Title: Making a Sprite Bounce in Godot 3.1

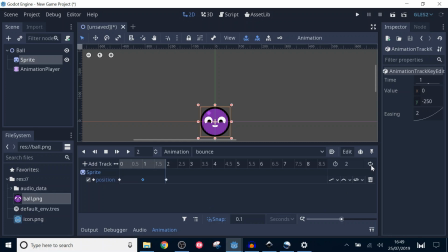252s
Click on the loop icon next to the animation duration. Play around with the easings graph by clicking and dragging to see different results. For now I'm just going to use the values we used earlier. An important part of animation is the concept of squash and stretch.
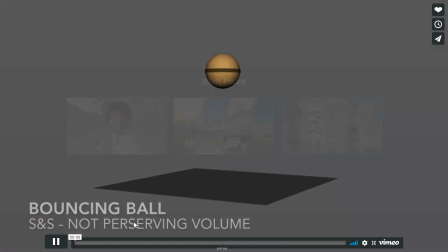270s
You can see in this example that it adds more energy to the animation. If you want to check out more information on this topic, I'll put the link in the description below.
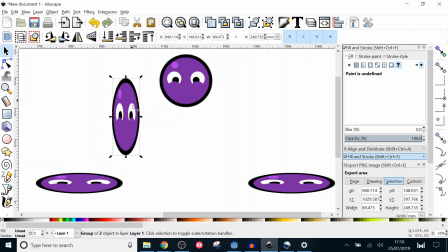279s
For our animation we want the ball to splat on the ground and stretch up to a neutral size at the top of the animation.
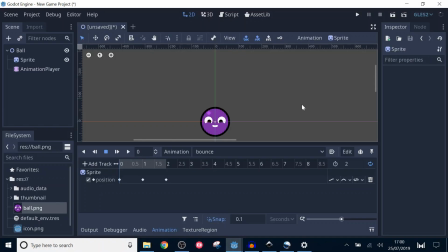287s
For this we need to change the scale property. Add a new property track to the animation and look for scale under Node2D. Like we did before we're going to set some important keyframes first. At the start we want the width of the ball to be long and the height to be short.
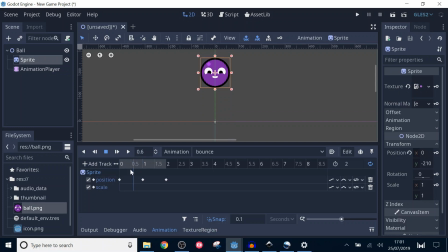306s
Stop the animation, move to the start and set the x value of the scale property to 1.5 and the y value to 0.5. Click the keyframe icon to add the keyframe. In the middle of the animation we want the scale to go back to normal, so set the scale back to 1.1.
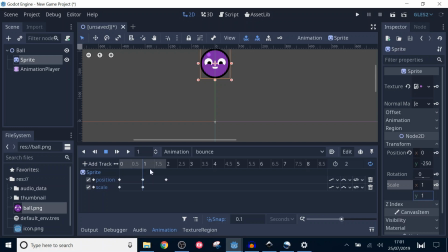325s
Add another keyframe at the end of the animation and set the scale to 1.5, 0.5. Running the animation now, we can see the animation still looks a bit dull, so we're going to add some in-between keyframes. For a start, we want the ball to really have the feeling of launching up.
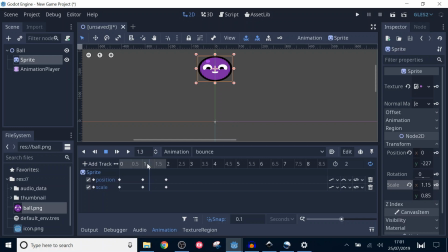344s
Move to 0.2 in the timeline and set the scale to be 0.5 and 1.5. Running through the first part of the animation, we can see it already looks a bit better. I'm going to do a similar trick towards the end of the animation. I'll right click this keyframe to duplicate it, then drag it to 1.8.
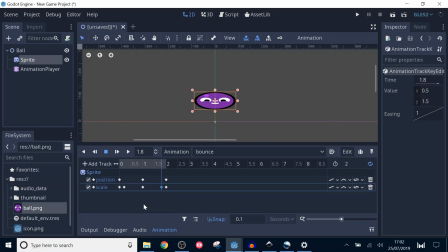366s
The last thing I'm going to do is add a little bit of elasticity to the top of the bounce. I'll head on over to 0.8 and set X to 1.2 and Y to 0.8. Then I'll add another keyframe at 1.2 seconds and swap the values.
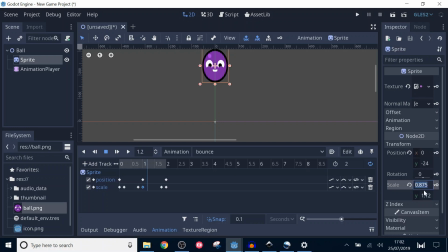385s
Running the animation now looks much better, but it's a bit slow. I'll click on the animation player and double the speed of the animations it plays. Oh, there we go, a happy ball. Note that I haven't bothered tweaking the easings for the scale track. You could, but I think it looks fine the way it is. It's up to you to experiment.
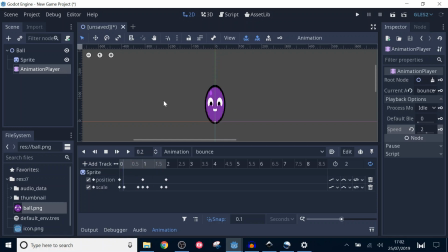similar tutorials in the comments below. Cheers!